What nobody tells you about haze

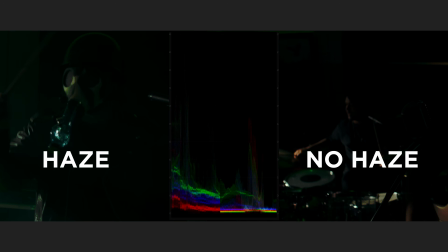[8:10]
But once you add the haze, everything just kind of takes on that color. During some of these tests, I thought that the haze looked a little reminiscent of a mist filter,
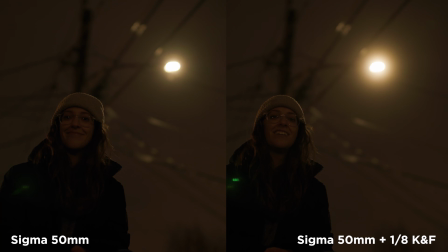[8:18]
which a lot of people would use to create blooming around hard light sources.
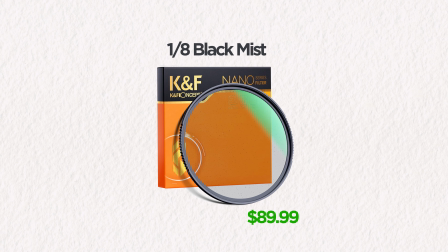[8:24]
So I ran a quick test on my black mist filter compared to the haze.
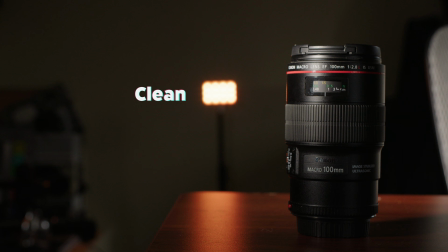[8:29]
First off, we're starting with a clean shot, no filtration or atmosphere. Now I'm going to the 1/8 black mist filter, and now to the haze. And you can see that the effect of the mist filter is staying closer to the light source, pretty much just affecting that highlight, whereas the haze obviously has an effect over the entire image.
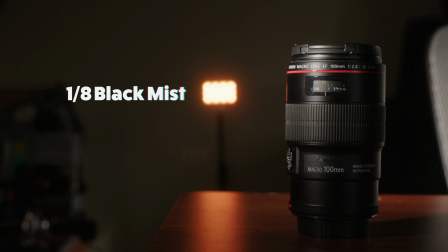[8:47]
In this case, doing what we were talking about earlier with the documentary interview,
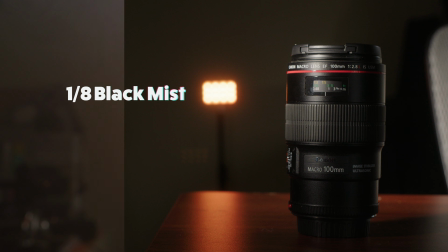[8:50]
where the background is nearly black in some areas and lifting up those levels to create a lot of contrast with our subject,
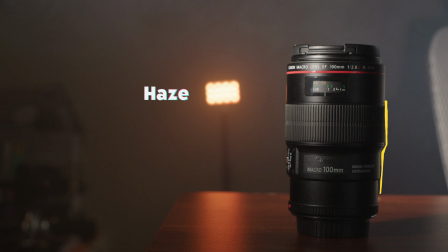[8:57]
in this case the lens, which now becomes the darkest thing in frame.